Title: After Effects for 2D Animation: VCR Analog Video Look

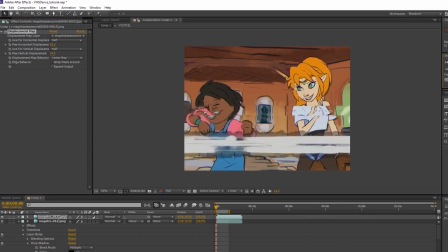And if we check it out, now it starts to feel a bit less perfect, which is great, which is what I need.
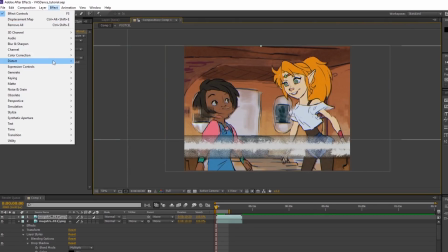I could, if I want to, I could actually turn the brightness on at the same time or lower the brightness.
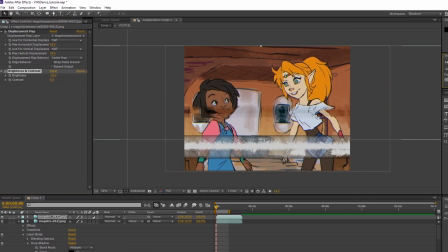So you give it that inconsistency.
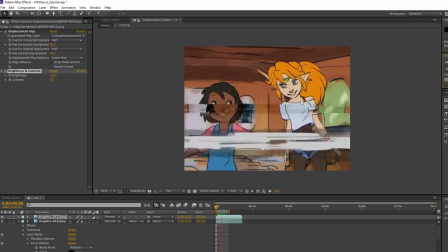The rest of this tutorial is basically just me experimenting with this stuff.
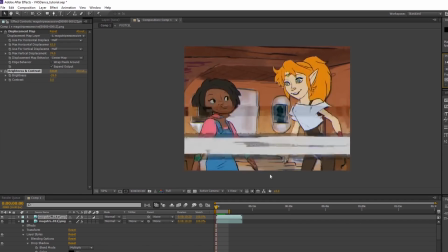So for now, this is how you create that VHS look, but we're going to even sell that illusion even more that this comes from a VHS tape.
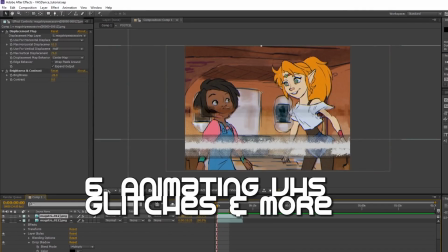So you know what, let's try actually having another of these displacement map stripes.
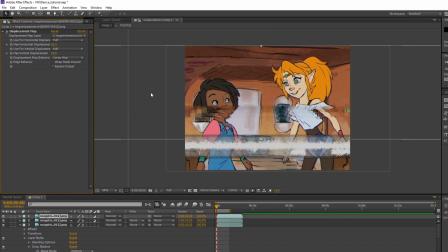I'm actually going to remove the brightness and contrast. I'm probably going to play around with this effect. And I'm going to have it scroll up and down, or just have it scroll down really fast, so it feels like it's all analog. It's coming from a tape.
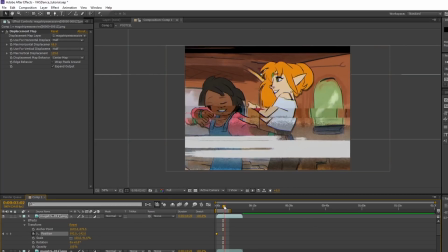I'm going to just have it last for maybe 3 seconds and move it down. So if we were to preview it, you'll see that effect go down for 2 seconds.
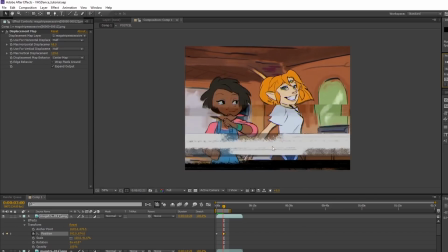I think this thing is a bit too distracting.
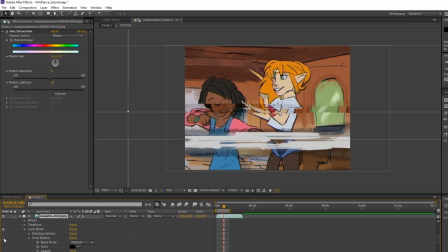The first Magstripe that we did, and you could either turn off some effects, some effects that might be distracting it too much. Maybe turn down the opacity of some of it, or turn down the opacity for the whole thing.
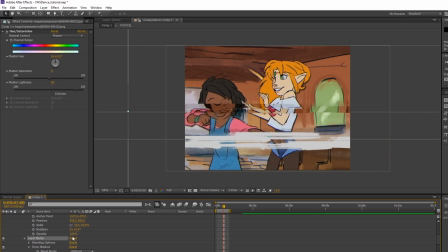So you go to transform and turn the opacity down for that. That could help too.
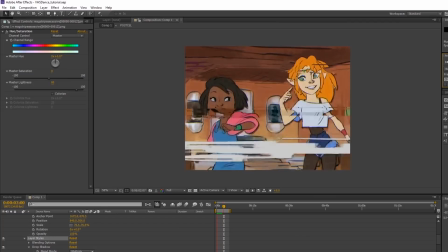if it doesn't look right to you, always feel free to play around with it.
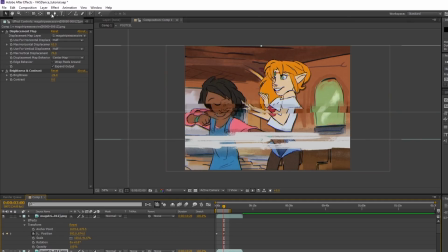Like, select some of the previous displacement maps that you made and maybe have some other effects that go with it.
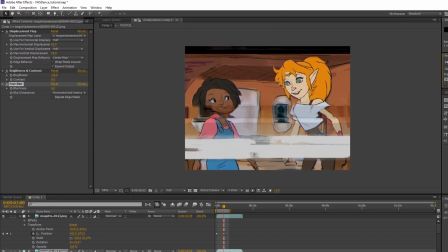Like, maybe blur it a bit. It's all up to you. I actually had way too much time and fun experimenting with this effect,
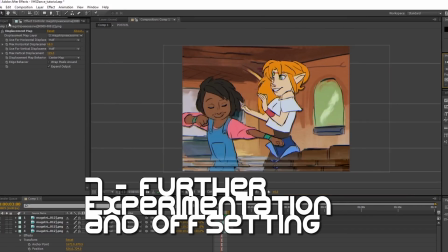so you guys could see that I've been either adding more effects or removing effects.
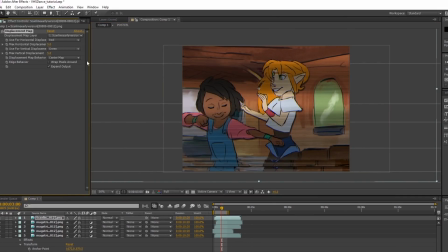Depending on how far I want to take it, I could either make it really exaggerated and really overkill,
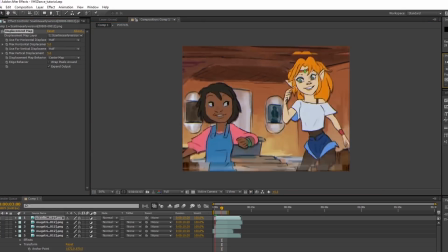or take out a few and make sure that it doesn't look too distracting.
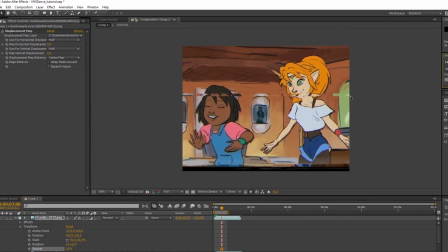So again, this whole area, you can experiment with how far you want to push it.
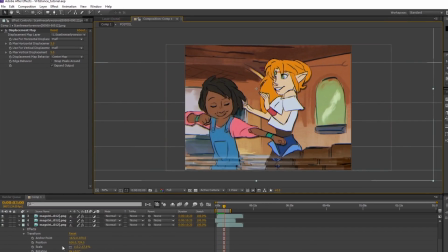But you know what? Let's move forward. I do need to do something about the image.
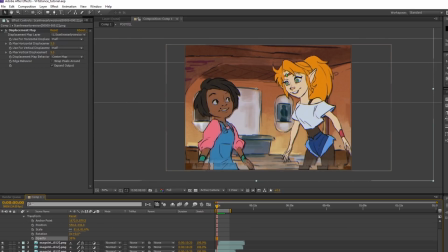And to really sell that VHS effect, I want to offset the image from time to time. So instead of it being stable at this overall feeling where the characters stay in one place, or the background stays in one place, we can offset it.
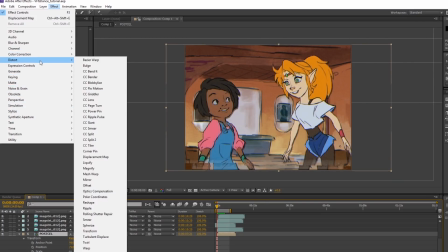So if we go to Distort, this is while selecting the actual animation, the pre-composed animation.
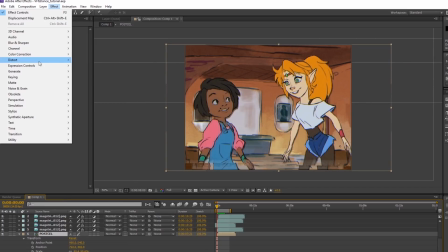You go to Offset, you go to Distort, and you go to Offset.
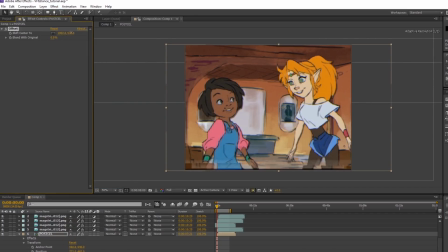And what Offset does is you can offset the animation to either left or right, or you can actually figure out where the axis is. Alright, so I'm actually going to animate this. I'm going to turn the stopwatch on.
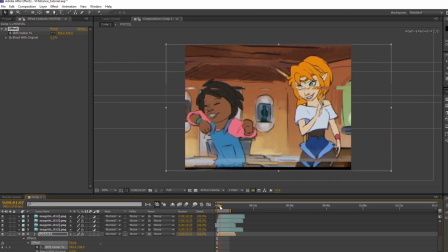I'm going to make sure I can see the keys, and I'm going to just select random parts where I move it maybe up,
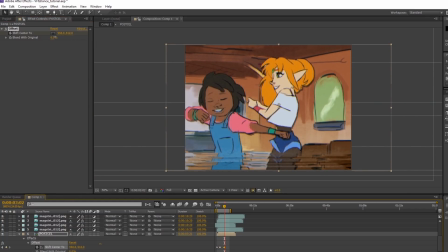then down, or up again, or down, and then back up.
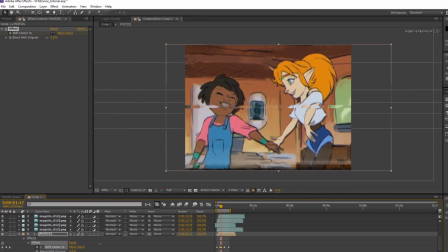And I could have a moment where it just does a really quick up. And if I play it,
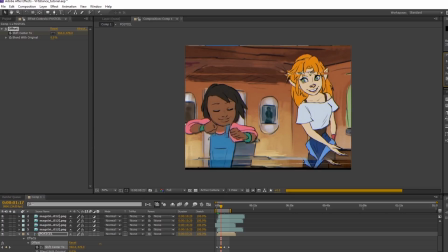it'll feel less stable, just to sell that really bad VHS effect. But it's probably too choppy, and we want to smoothen it.
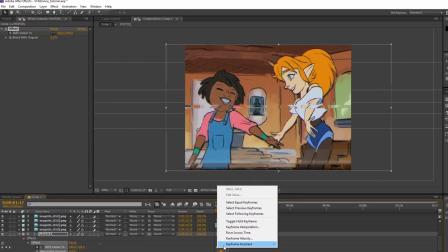So if we select all our keys, we right click and we go to keyframe assistant, hit easy ease,
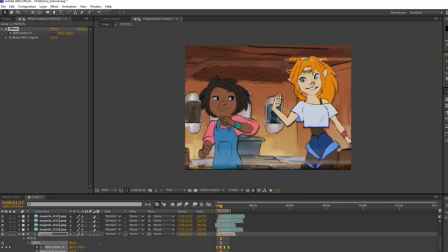and when we play it, it eases into the next key without having that weird choppiness. It goes by really smoothly.
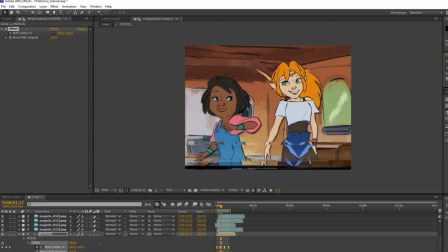Again, I might be overkilling it, but the offset can help you sell that illusion even more.
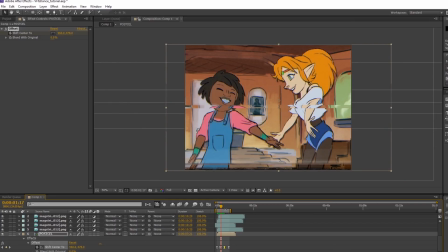That's probably way overkill now that I think about it. I'm gonna turn this one off.
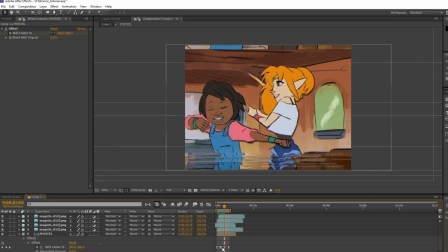Oops. I'm gonna turn it off. I'm gonna play it again.
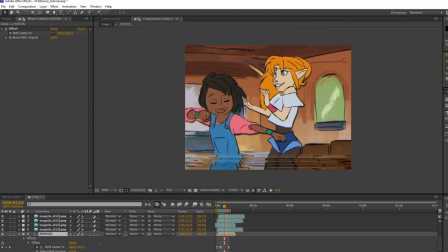We just want a bit, not too much. Let's just stick with that for now.
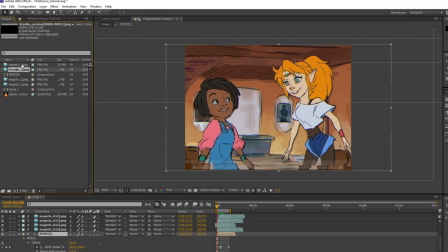We can always change it if we feel like it. I think there was another effect that I wanted to add.
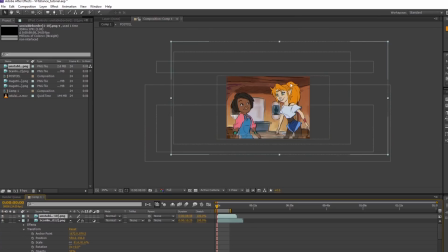Unstable border. So this is the border that I made. Either I can turn this into adjustment layer or not, but I feel like because I have so many adjustment layers, I'm probably just going to turn this into a blend mode.
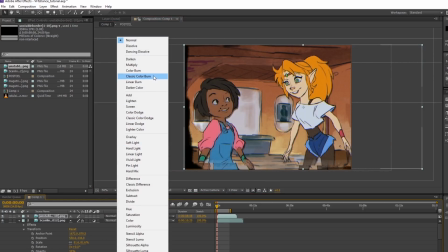So maybe a color burn will do, or classic color burn, or color burn.
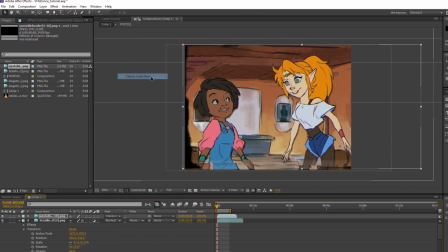Maybe classic color burn. So we have that nice dark round edges. I'm going to size it up a bit and just have it loop.
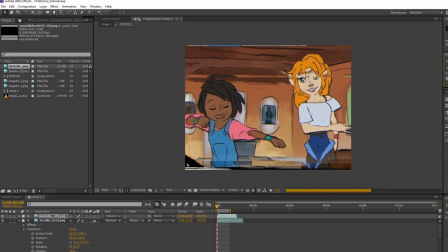And yeah, we can see some really weird imperfections in this VHS tape.
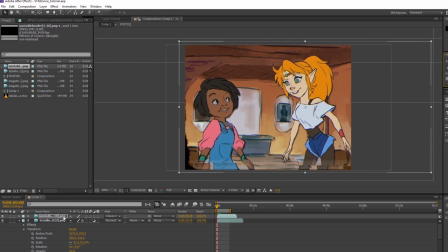Maybe we could add another blend mode to it. So we go to drop shadows, stroke, and instead of red as its default color, I'm going to turn it white. And I'm probably going to turn down it to 1 pixel and turn down the opacity.
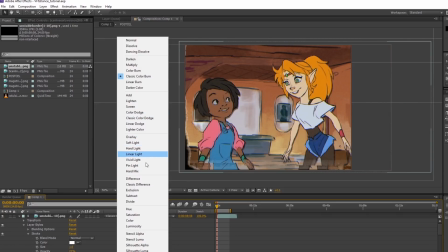Maybe I can change the blend mode again to a vivid light, or color burn will do for now.
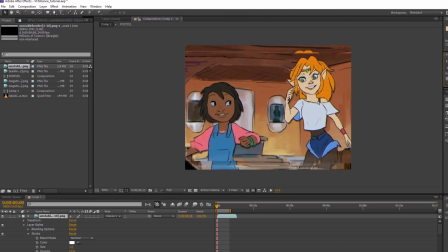And we can just play it. So again, really bad VHS quality. Maybe we can set it to overlay so it's not too, or soft light. Soft light's more subtle, so it's not too distracting.
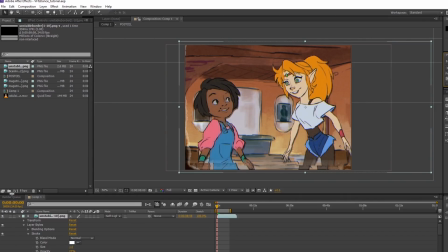Alright, so at this point I do feel like we're overkilling the effect. Anyways, now we're gonna start editing the image.
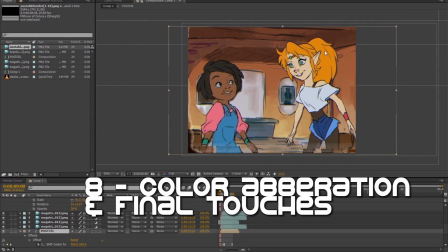So I want to show you two ways on how you can make this image look less clear.
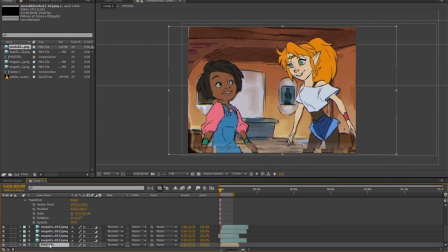What you could do is select the actual animation or the pre-composite of that animation, duplicate it,
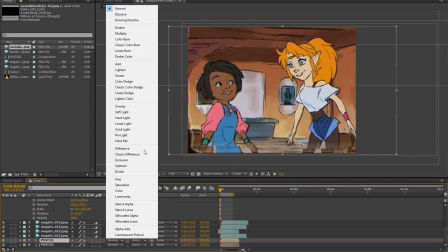so you have two, set this one to color, and blur it.
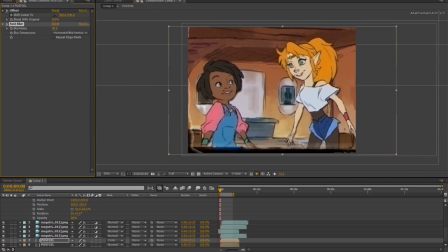So when you blur it, it feels more muddy. And this could already be your VHS effect. This could be it here. Or you could have color set and just tilt it a bit so you have that nice color abbreviation.
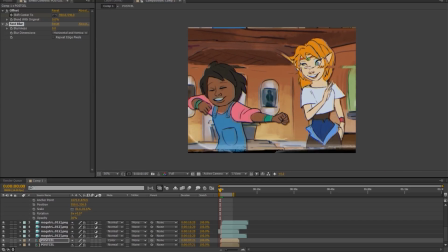So that's another way to do it, just to sell that illusion of that VHS feeling even more.
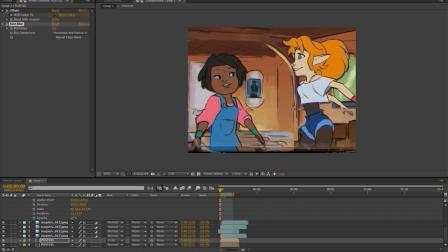But you know what? I actually want to have other effects, you know?
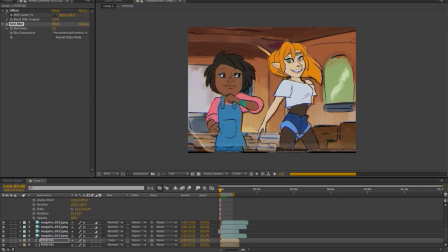Maybe I want to have more controls of each color channel. So if we play this right now, this could pass.
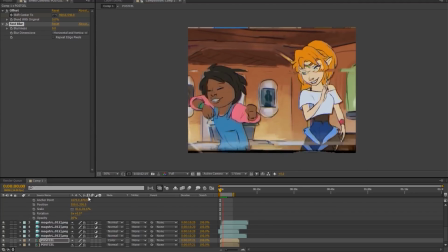This could be it. For now, I'm going to hide this.
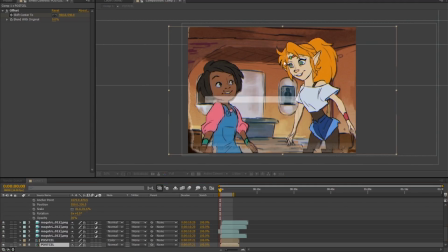And I'm going to actually set to different channels like I did with the cell demo.
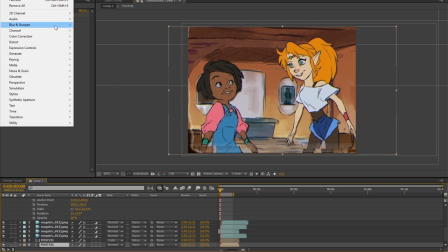So you select your animation, go to Effect, you go to Channel, and you set the channels.
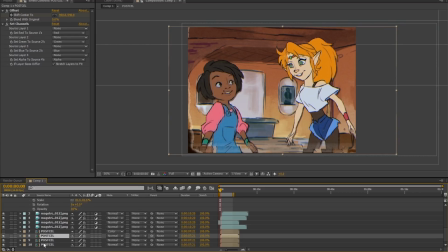And you're going to make 3 of these. So for each of them, turn off each of these. Off, off. Actually, I'm going to hide so I can only see the below one.
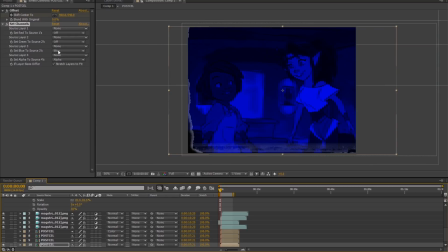I'm going to keep blue to blue.